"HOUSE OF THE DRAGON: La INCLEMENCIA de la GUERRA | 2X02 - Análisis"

En mi último vídeo dije que si House of the Dragon mantenía este nivel esta temporada, podíamos estar hablando de una precuela convertida en obra de arte.
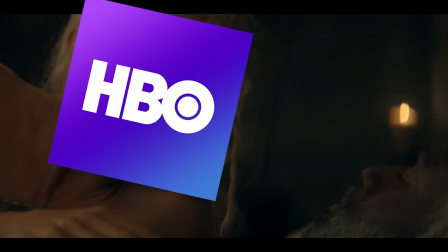Y el episodio 2 no ha defraudado. Sigo bregando con HBO para que me permita subir estos análisis sin restricciones de ningún tipo.
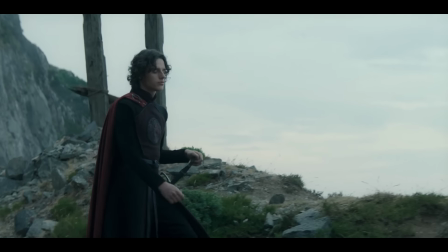Este vídeo lo subo como último intento, pero las comunicaciones hasta ahora han sido generalmente positivas.
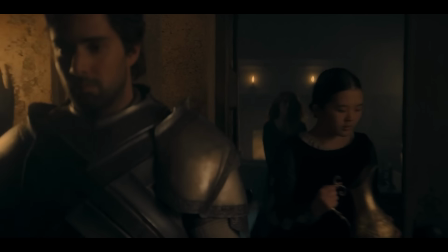Confío en que a finales de semana todo esté solucionado y el canal esté libre de problemas en un futuro.
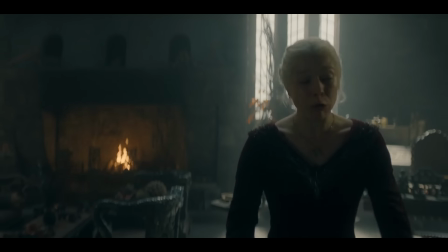Hecha la aclaración, me deshago en elogios a Claire Kilner, la directora de este episodio.
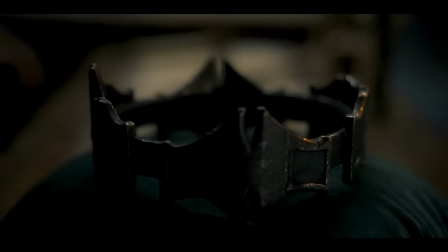En la primera temporada ya nos mostró un despliegue auténtico, virtuoso e increíblemente sensible.
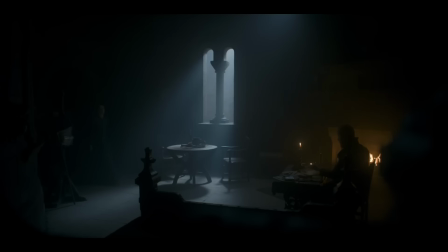Su capacidad a la hora de dirigir actores, su planificación escenográfica y un uso poético de la composición y el montaje para mí la
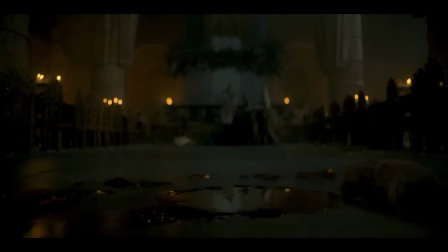convierten en la directora que ha sabido captar de mejor manera el espíritu de House of the Dragon.
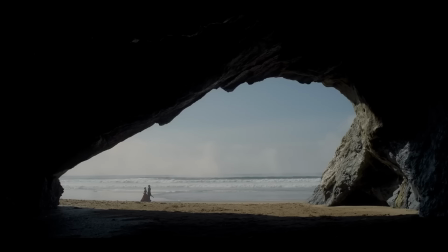Y este episodio demuestra una habilidad innata.
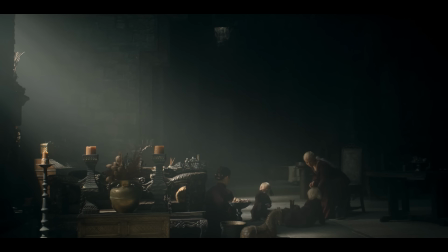También quiero darle enhorabuena y felicitar al director de fotografía Alejandro Martínez, con el cual Kilner ya había trabajado en los episodios mejor iluminados de la primera temporada.
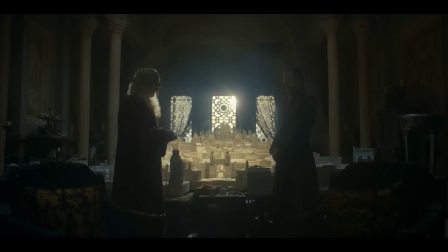La forma en la que capta la luz, cómo juega con las sombras y ejerce una acción clara a través de la fotografía son dignas de aplaudir.
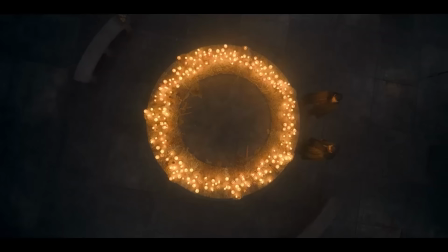Mi última petición, antes de iniciar con el análisis, es que le cedan la mitad de la siguiente temporada a él como director de foto y a Kilner como directora.
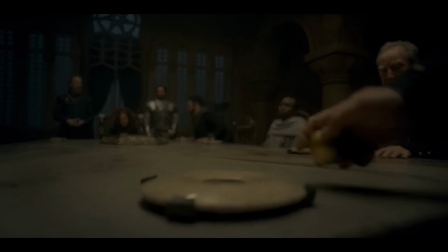Dicho lo cual, este episodio sigue desarrollando personajes,
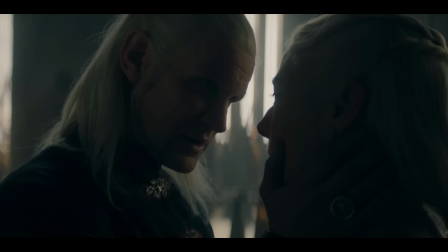conflictos y sobre todo ahondando en las relaciones interpersonales que están causando una guerra cruenta.
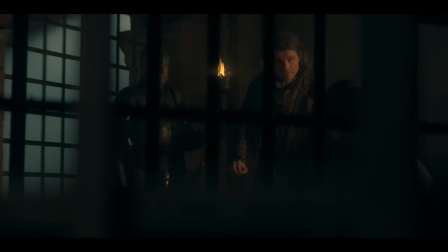He titulado este análisis como la inclemencia de la guerra porque muestra de un modo muy
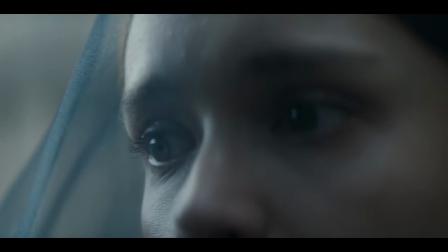punzante la irredención inherente a la pérdida y pone en tela de juicio la sangre y el honor,
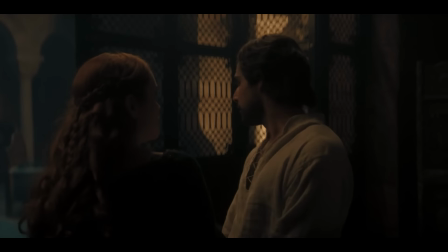el interés y el corazón, la podredumbre y la pulcritud.
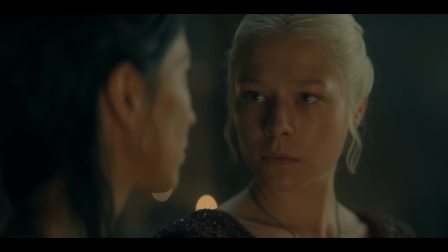Todo eso lo analizaremos hoy aquí, por lo que sentaos, poneos cómodos y haceos con unos buenos aperitivos.
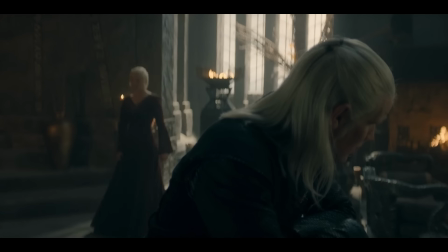Hoy analizamos el segundo episodio de la segunda temporada de House of the Dragon, Rhaenyra la Cruel.
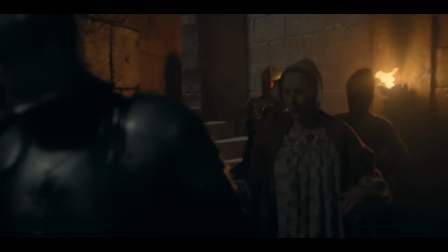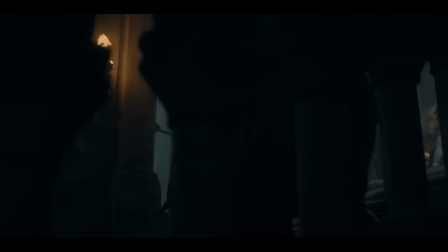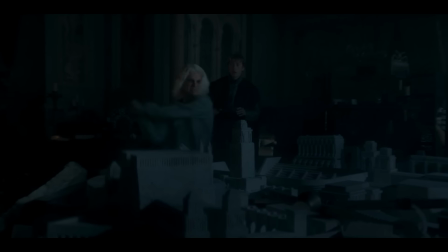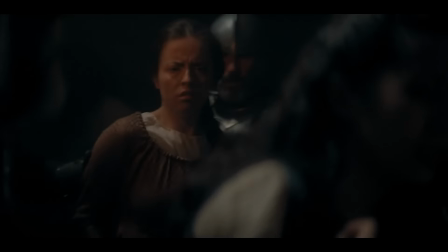El episodio es poesía según inicia. No le lleva a Claire Kilner ni unos segundos a hacer una reminiscencia visual con semántica.
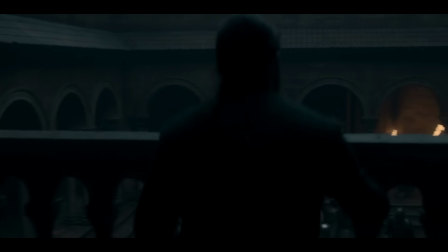En serio, es brillante. Observad este plano.
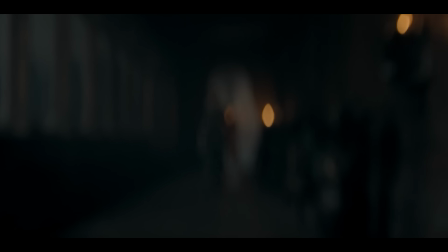En un general desenfocado, sometido al punto de fuga al final del pasillo, vemos como una criada avanza por el mismo con una sábana llena de la sangre del pequeño Jaehaerys.
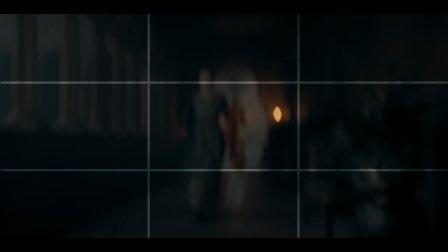Del mismo modo, observamos cómo sus manos están manchadas de sangre.
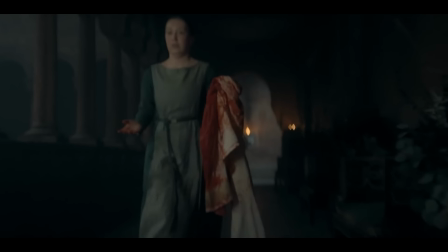Tras unos segundos, Kilner enfoca en primer término y podemos ver esa sangre y la expresión en el rostro de la mujer.
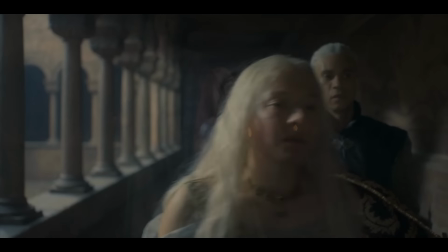Este plano es idéntico a uno del sexto episodio de la primera temporada, en el que veíamos a Laenor y Rhaenyra abandonar los aposentos de Alicent, la reina en aquel momento.
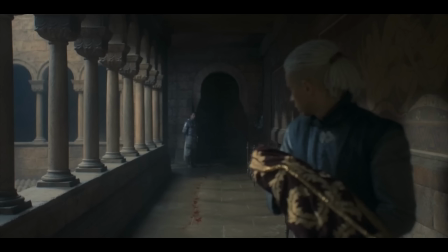En un plano que ilustraba el pasillo en un encuadre similar, éramos testigos de cómo Miguel Sapochnik enfocaba la sangre sobre el suelo, para remarcar el sufrimiento y dolor que Alicent había ejercido sobre Rhaenyra en su posparto.
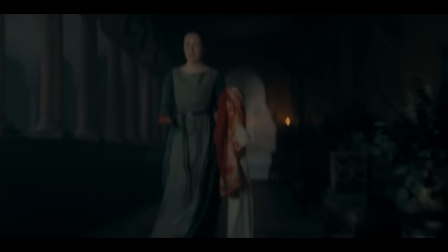Esa sangre ahora gotea sobre el mismo suelo, desde la misma perspectiva,
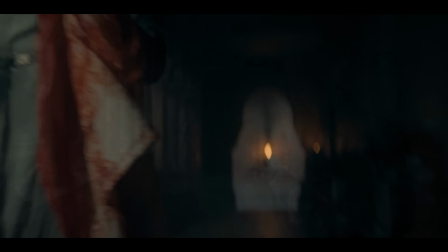y el enfoque, como en el plano de Sapochnik, se hace de nuevo para revelar la sangre.
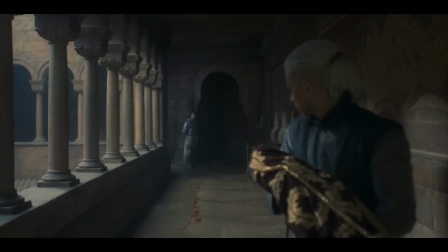Kilner conecta estos dos planos para exponer la revancha de Rhaenyra, la venganza, servida con los fuegos que antes estaban apagados, ahora enfurecidos.
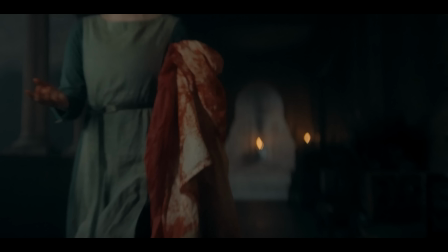Este es solo el primer plano del episodio, empiezan las relaciones semánticas y no llevamos ni 10 segundos. Pero sigamos, que hay más.
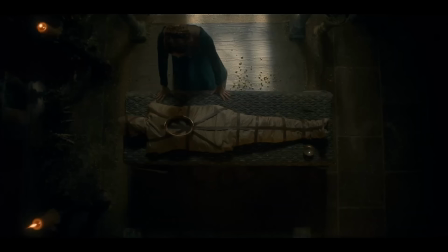Al igual que en el episodio 9, vemos una fortaleza roja sacudida por la muerte, pero esta vez no en paz ni el vacío del silencio, sino entre el tumulto, el caos y el dolor.
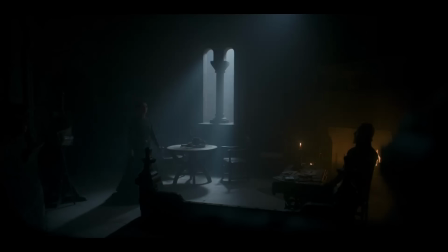La muerte de Viserys trajo una frialdad envenenada, la de Jaehaerys una calidez agitada.
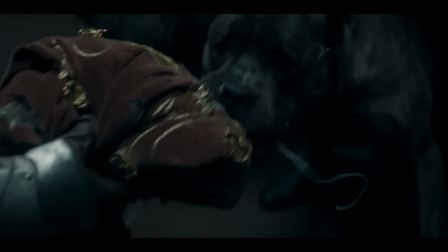Los pasillos se llenan de gente, la fortaleza de guardias, los perros en búsqueda constante y los fuegos encendidos y alimentados por la furia de los hombres.
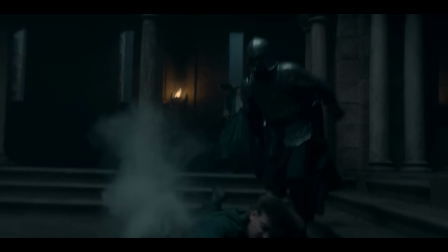En medio de todo ese caos, vemos como un guardia real empuja a un ciudadano que cae con un cubo,
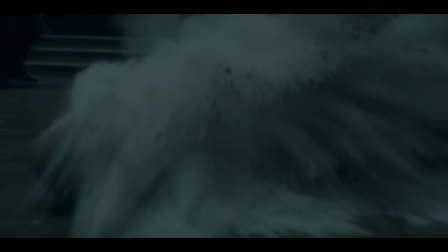esparciendo todo el material en el aire, representando cómo la familia real se hace añicos,
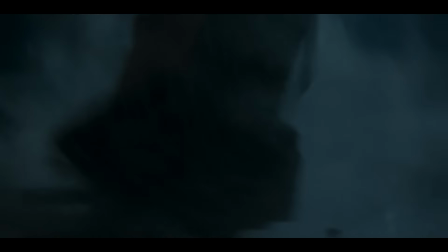pues Kilner relaciona este polvo con el de los fragmentos de la maqueta que Aegon está destruyendo.
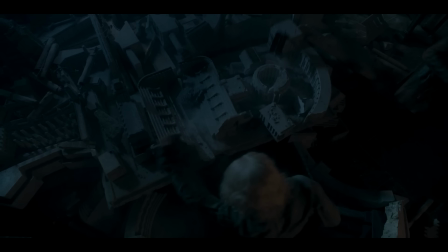El texto de la escena es muy directo, Aegon destruyendo el legado de Viserys,
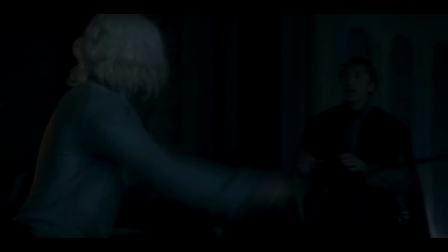dos posiciones de dos reyes enfrentadas, la bastardía sentimental que siente Aegon hacia su padre.
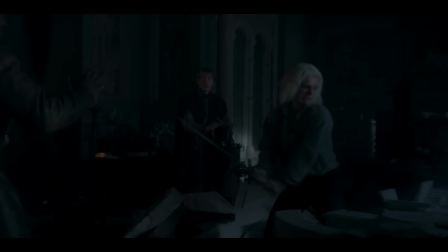Pero hay mucho más, la destrucción impulsiva de Aegon se contrapone a la paz asertiva de Viserys,
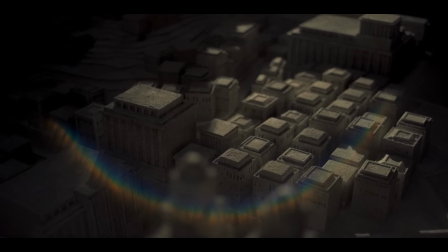y la maqueta no representaba solo la contención del viejo rey o su legado. Irónicamente, el legado de Viserys no es solo esa maqueta, sino Aegon.
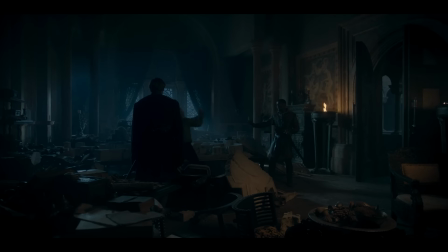Es como si su legado estuviera destrozando su propio legado. Y la maqueta era el sueño que tenía Viserys de ver Valyria algún día restaurada.
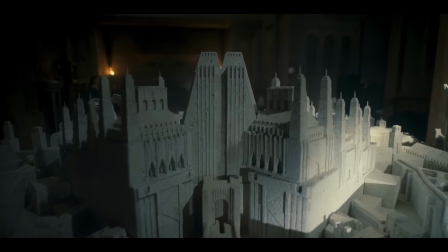Un proyecto arquitectónico único y construido específicamente para intentar alcanzar la grandeza de sus antepasados.
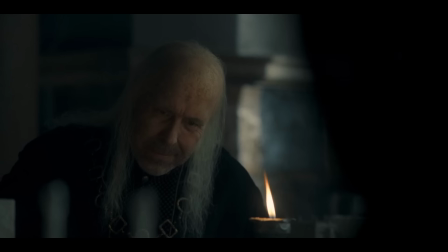Aegon está destruyendo la esperanza de grandeza de los Targaryen.
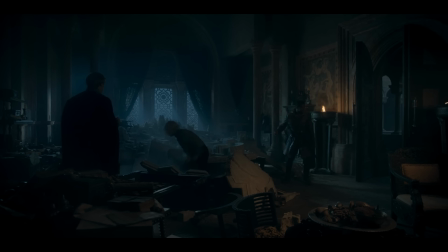La gloria pasada, que podría haberse alcanzado con años de unión y restauración, ahora echa añicos por la guerra que se alza en el horizonte.
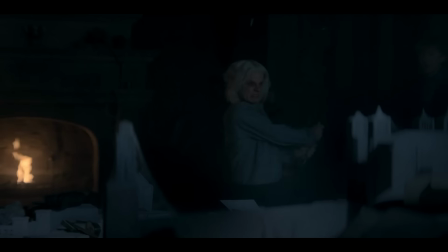Este es Aegon pronosticando el final de la casa Targaryen, el inicio de la danza de dragones.
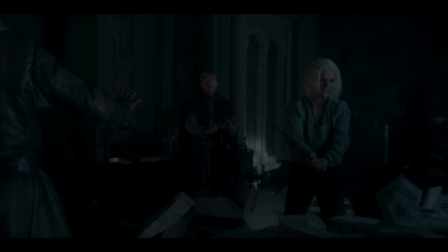La iluminación tampoco es coincidente, nocturna, un ocaso para la historia.
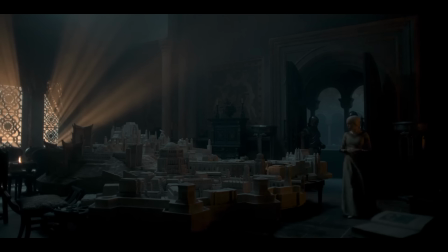La maqueta expelía calidez y una sensación hogareña, pues la habitación de Viserys, incluso en sus momentos más bajos, tenía un aspecto acogedor.
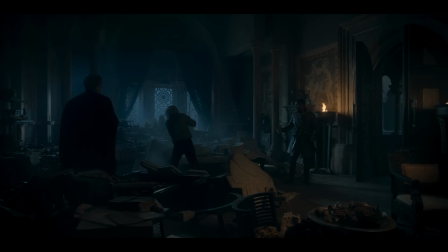Esa calidez ya forma parte del pasado y la frialdad hace que la construcción se vea aún más desalmada. Prescindible, fútil. El detalle de la puerta cerrándose, algo que en cine siempre habíamos visto como bienvenida a la oscuridad, como una corrupción que no debemos ver, algo que conspira en las sombras.
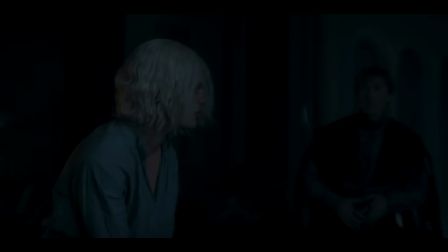Aegon está siendo engullido y empujado hacia esa maldad, todo mientras destruye el trabajo de su padre.
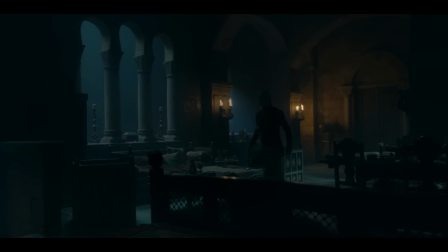A esto le sigue Aemond, que entra en la habitación en la que se reunió con Cole.
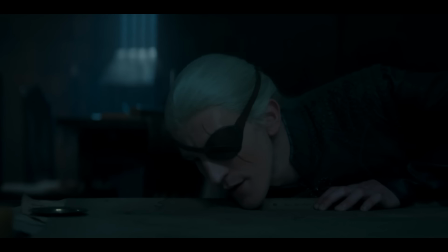Busca las monedas que robó sangre sobre el mapa y encuentra una, que Kilner decide encuadrar a través de un plano detalle con Aemond desenfocado en último término.
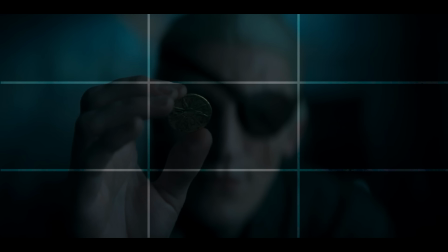El despliegue de este plano es muy intencional, ya que pega la moneda sobre el otro ojo del joven Targaryen.
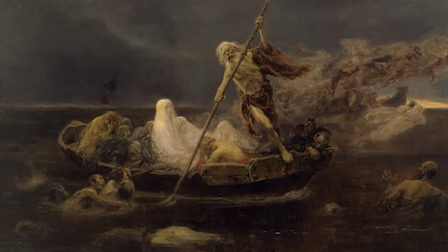Posar monedas en los ojos de los cadáveres era una costumbre extendida entre los griegos, como pago a Caronte, el barquero que llevaba a los muertos al más allá.
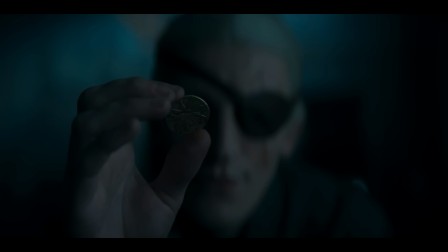No sé si con la intención de hacer foreshadowing, como simple juego estético, o recordando el tema que se tratará en este episodio, el luto, compro lo último, ya que esta introducción es una concatenación de metáforas, ya sean visuales o narrativas, y esta le viene que ni pintada. La música, por cierto, es una reinterpretación del tema de los verdes,
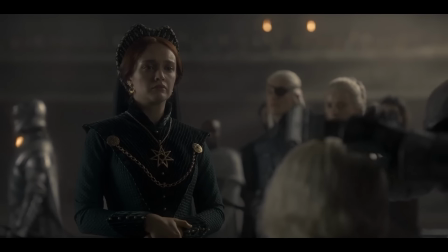ese que dominaba las secuencias del vestido verde y la coronación de Aegon, pero ahora con el sentimentalismo de una composición fúnebre.
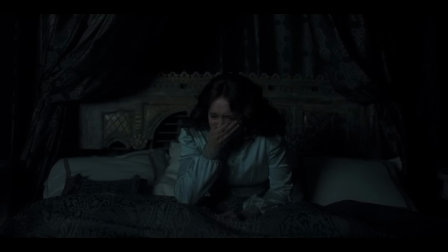De la misma forma que en el episodio 9, a continuación de la presentación de las consecuencias de la muerte, vemos a Otto y Alicent.
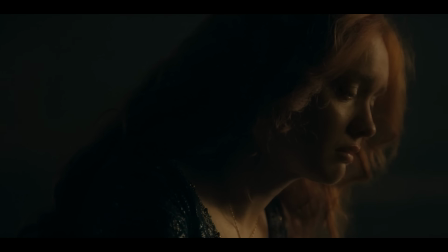En aquel episodio les invadía un frío completamente desalmado, y en cambio aquí tenemos su habitual dinámica entre claroscuros, con una clara composición cromática por contraste.
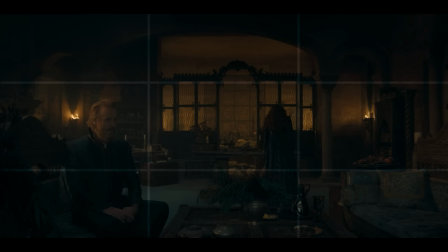Kilner empieza a jugar con la escenografía de nuevo, y mueve a Alicent desde el eje cálido al frío, en cuanto Otto intenta consolarla.
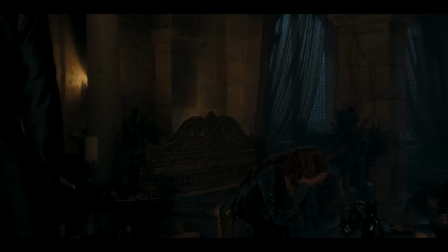Su dolor es sincero, y en cuanto se echa la culpa, en cuanto muestra debilidad y se intenta abrir ante Otto, se sienta en la silla y acaba por derrumbarse.
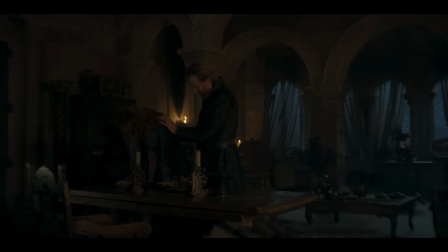La disposición de personajes aquí nos ha mostrado un intento de acercamiento entre ambos que ha rematado con Alicent sometiéndose ante Otto,
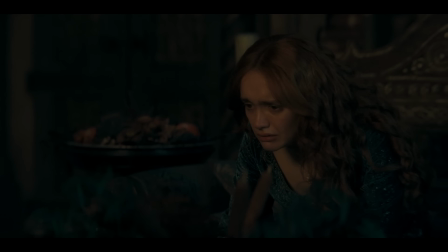y este rechazando su intento de confesión transitoria.
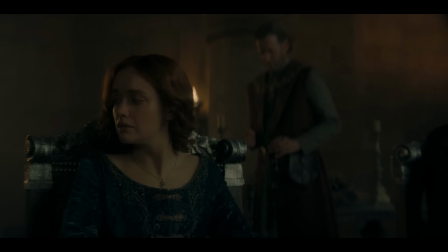De una forma elegante y direccionando la escena hacia el consejo, la calidez de Otto vuelve a imponerse sobre Alicent con muy poco.
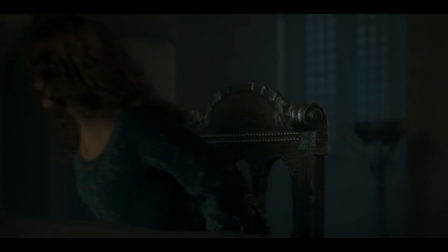Este juego de poder afectará a Alicent y será algo que se repetirá a lo largo del episodio y que de hecho termina por todo lo grande, pero no me adelantaré.
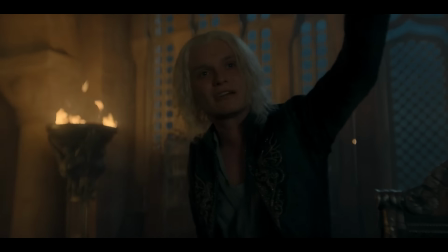Durante el consejo vemos a un Aegon rabioso y fuera de sí, buscando a alguien que refuerce sus argumentos.
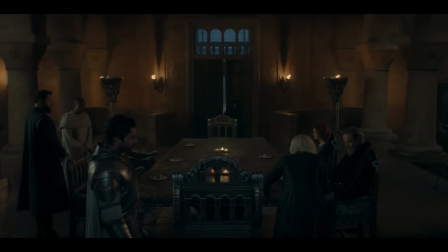Este momento me encanta porque sigue explorando en la psique del personaje. No busca que alguien le explique lo que debe hacer o aborde el tema con racionalidad.
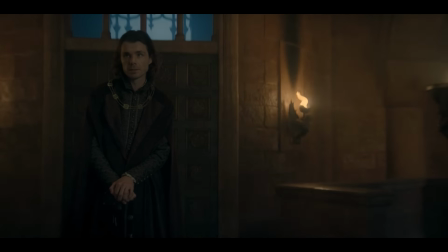Busca a que alguien valide su dolor. Es por eso que Larys y luego Cole son los únicos que parecen demostrar lealtad y fe ciega.
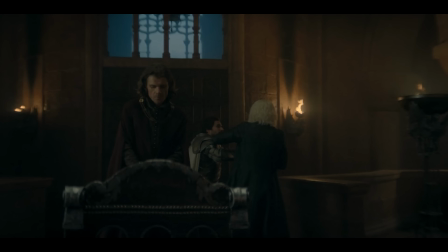En el momento que vienen a entregarle la noticia de la captura de sangre, vemos cómo Aegon actúa inmediatamente dirigiéndose a por el asesino. Nadie en la sala se mueve, salvo Criston Cole, que detiene al rey y luego le asiente para hacerle saber que él se encargará de gestionar la situación.
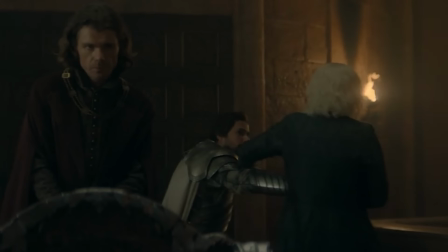Lo que habla este movimiento de Cole sin diálogo y sin centrar la atención en esa mini situación me parece una genialidad por parte de la reina de la sutileza.